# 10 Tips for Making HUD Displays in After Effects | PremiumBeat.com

Hey guys, this is Charles of Premium Beat, and in this tutorial I want to cover 10 tips for making HUD overlays in After Effects.
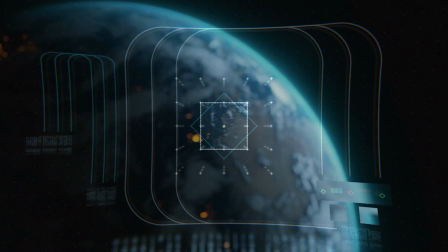7s
This will be a combination of creative tips and compositing tips for heads-up displays, or really anything you want to have a digital sci-fi look. And there's going to be a beefy project file with a lot of freebies, so let's just go ahead and jump into it.
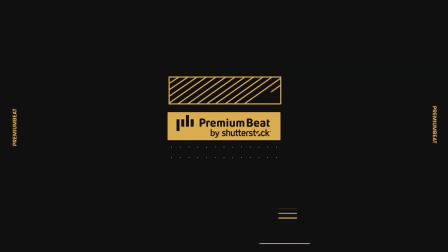Alright guys, as I mentioned, there is a free project file you can download from the blog post.
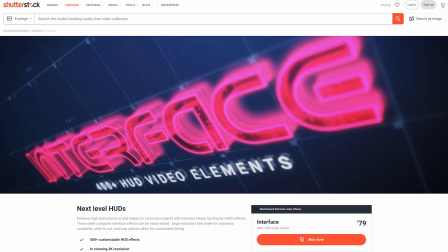31s
It includes some scenes I created and some free files from Shutterstock's HUD pack called Interface. A link to the blog post will be in the description. Now all of these tips are going to work best in combination with each other. They all kind of work in tandem to give your HUD elements a better look and feel.
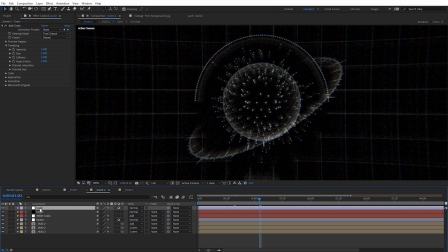47s
And as you'll see, a lot of them are really simple effects, but collectively they can make a big difference.
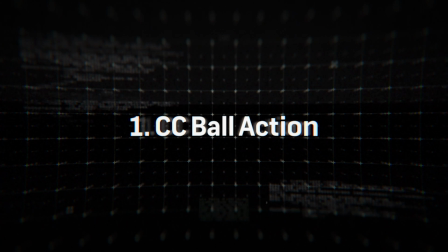52s
All right, and the first tip is going to be using CC ball action to give elements a pixel look.
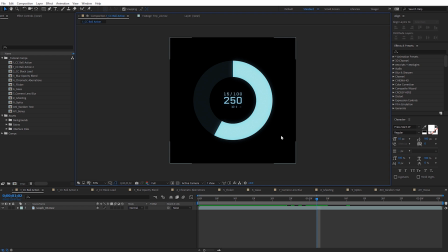58s
So I've got this example HUD element and let's say in this case it might be a little too clean looking and we want to give this a little more of a digitized look. You can see it is on an alpha channel. Now CC ball action doesn't really like layers with an alpha channel so I'm just gonna right click here in a new solid.
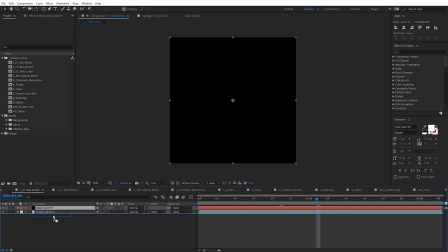73s
Make sure it's totally black and just make it comp size. We'll place that below our layer and let's go ahead and create a new adjustment layer and
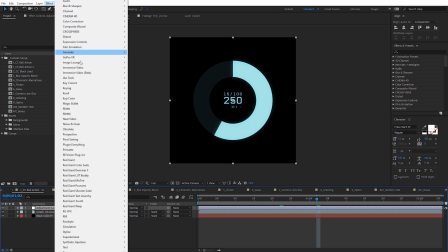82s
then move this to the very top and with that selected let's come over to effect. simulation, and CC ball action.
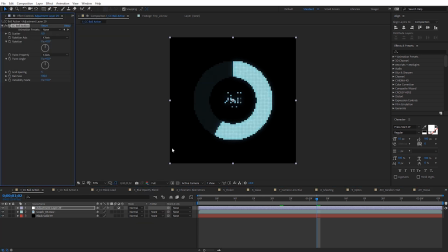91s
And immediately we're gonna see our layer looks really pixelized, and we can fix this pretty easily over here in the settings. And we have the grid spacing, so we can adjust this. Make it quite a bit smaller if we wanna see some smaller pixels here.
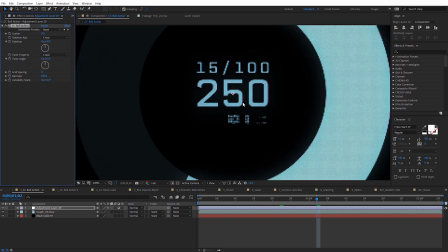103s
Set that on something like two or one, whatever layer you're working with, even zero you can see here. If I zoom in, we're gonna see that we get these little dots everywhere, all of our layer.
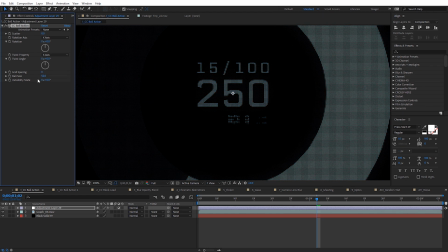111s
And then I can go ahead and adjust the ball size. So you can see we start to get really like a dot matrix look on our element.
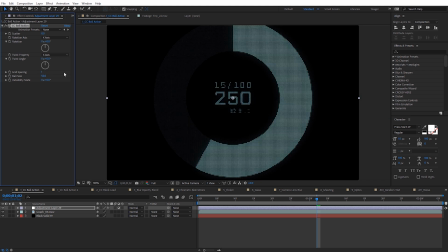117s
I'll bump this up to one, just so it's a little easier to see probably with the compression of the tutorial.
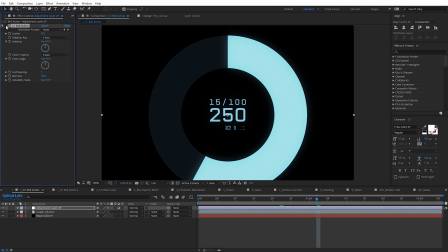122s
And if I go ahead and toggle this on and off, we can see the difference that makes on that layer.
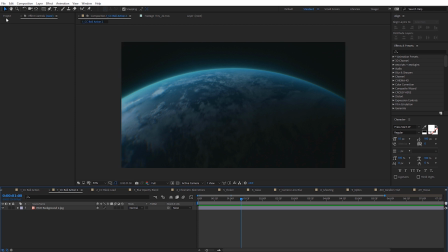128s
Now let's go ahead and jump over to another composition I've got here. I'm going to drag in the layer we just created.
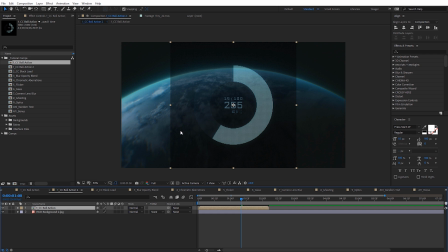134s
And so what we need to do in this situation, you can see the background there is also being kind of pixelized. So we just need to set this to a different blending mode like add or screen. And you can also apply CC ball action directly to footage if maybe you want to emulate kind of an LCD look.
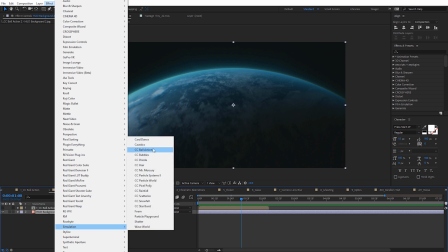148s
So with the footage selected, just come up here to effect. Come back down to simulation again, and you can see we get kind of like a pixelized LCD screen look.
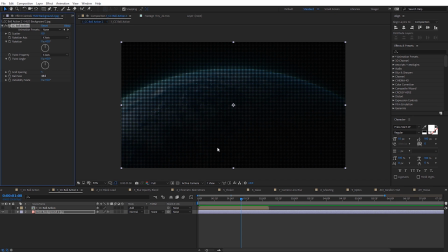156s
And we can adjust the ball size here, and you can see get more of like a grid type pattern. Next is going to be using the CC block load effect. Now this is a little bit more of an obscure effect, but it's great for plussing any digital pop-ups you have.
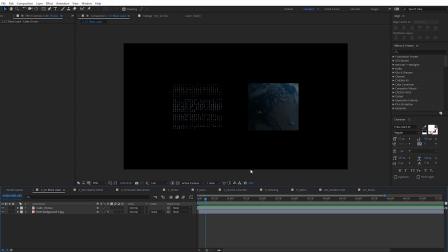169s
So I've got two example layers here, some code and an image. I'm going to use the code layer first.
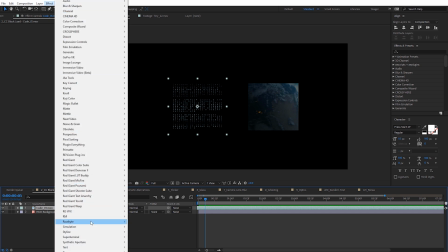175s
So with it selected, come up to Effect and come down to Stylize and then CC Block Load.
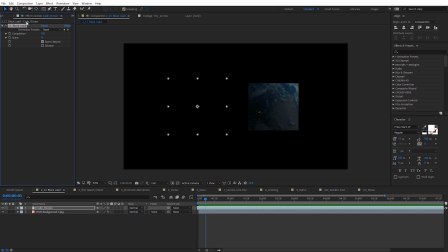181s
And right when we apply it, it's going to make our layer disappear. And to fix that, just in the effects controls, go ahead and uncheck this Start Cleared.
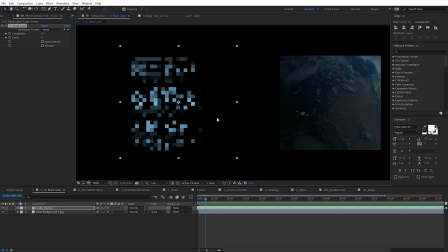189s
You're going to see we get a very pixelized version of our layer. And what this is emulating is kind of that early 90s loading effect. And so we come here to completion. It's on zero. If I just go ahead and scroll through here, you're gonna see it's going to load in whatever we have this applied to.
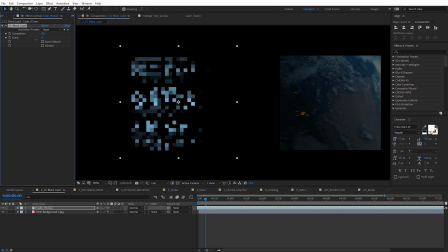204s
And so you could keyframe this and just have it go through really quickly, so it's a nice way to kind of give you that loading effect. And I can bring this all the way back down to zero, and you can adjust how many scans you want, so the more you increase this, kind of the more pixelized it's gonna start out as, and then you can go ahead and again adjust the completion. It also works great on images, so you can see this image layer I've got right here.
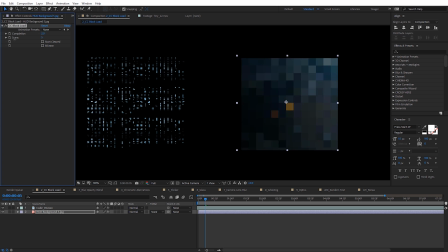224s
If I just go ahead and scroll through on this, It's perfect for that quick loading of anything on screen.
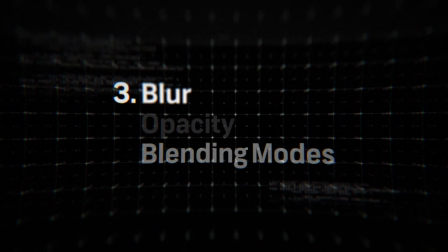229s
Next I'm gonna lump three into one and that's gonna be blur, opacity, and blending modes. Now I know these are obvious to most users but I definitely have to mention them because they are important.
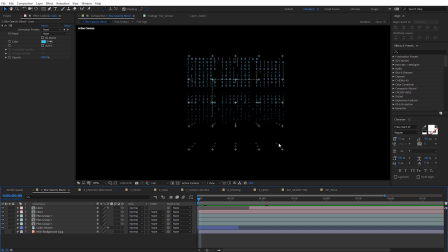239s
All right so I've got several HUD elements on screen here that we're gonna demonstrate these three with really quickly.
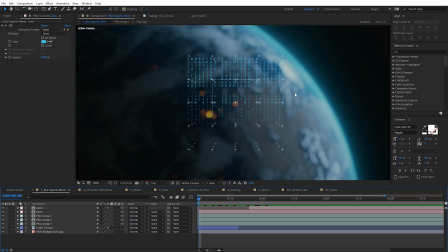244s
I'm gonna turn on some background footage so we can see what this is gonna do with the blending mode.